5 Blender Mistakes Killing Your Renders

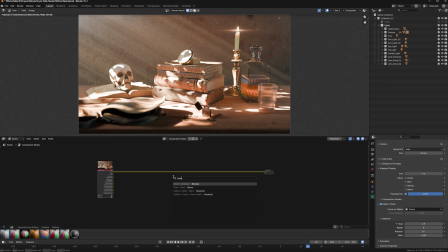Post-production isn't optional. It's the final layer of storytelling.
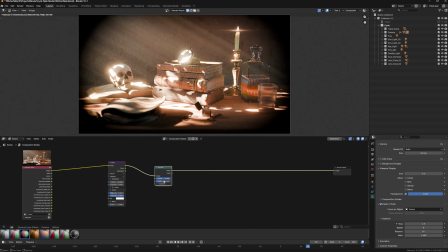You can do some of this inside Blender's compositor, but I'm going to use DaVinci Resolve for this step.
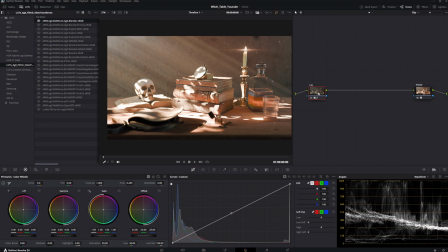It's completely free, and honestly, it's the best color grading tool available at any price. Here are the 5 steps I run through for every shot. 1. Color balance. Start by balancing each color channel. This isn't about making a look yet.
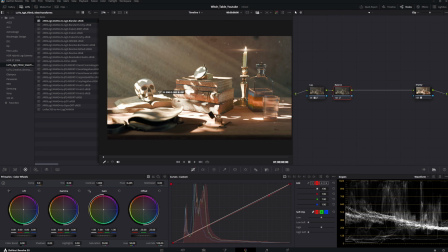It's just making sure nothing is off. No weird color casts, no channels clipping incorrectly. 2. Contrast. Adjust your overall contrast and make sure you're not losing detail in the highlights or the shadows.
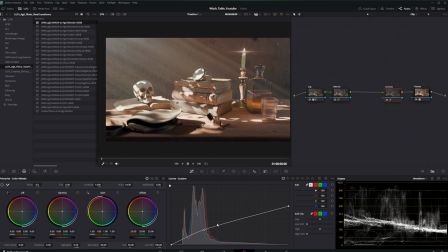I like to add a contrast node at this stage so I'm not having to go back and readjust it later.
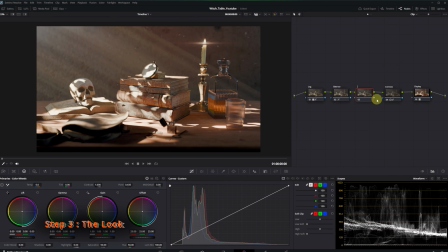3. The look. This is where you make the actual creative decision. Warm and golden, cool and moody, desaturated and cinematic. This is your artistic direction, so own it. 4.
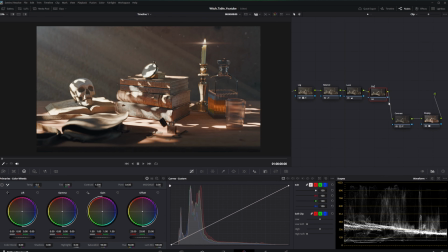Bloom. This halo effect around bright light sources is essential for realism. It's what makes a candle flame look like an actual flame, not just a bright polygon. Don't skip this. 5. Vignette.
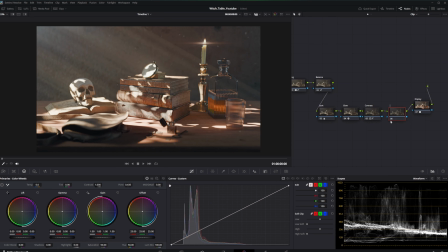A subtle darkening around the edges of the frame naturally guides the viewer's eye to the center of the image. It's a classic filmmaking technique, and it works every time. The difference between the raw render and the graded result is massive,
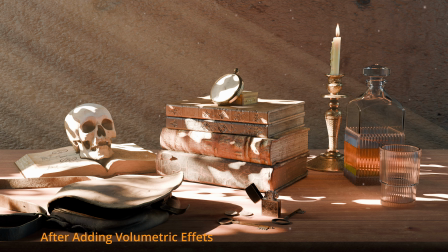and most of these adjustments take less than 5 minutes once you know what you're doing.
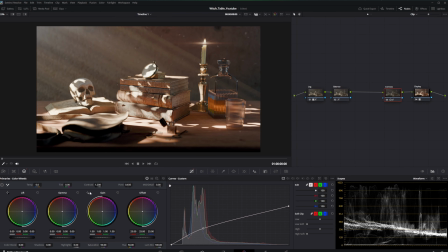And that's it. 5 mistakes and 5 fixes that take your renders from pretty good to actually cinematic. None of it requires a powerful computer or expensive software. It just requires knowing what to look for.
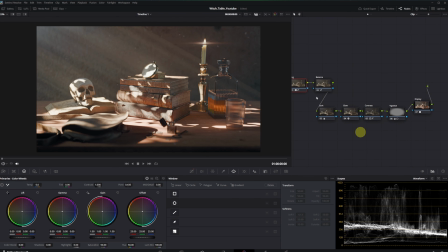If this video helped you, drop a comment, hit the like button, and subscribe for more 3D tips. I'll leave you with the final render and see you in the next one.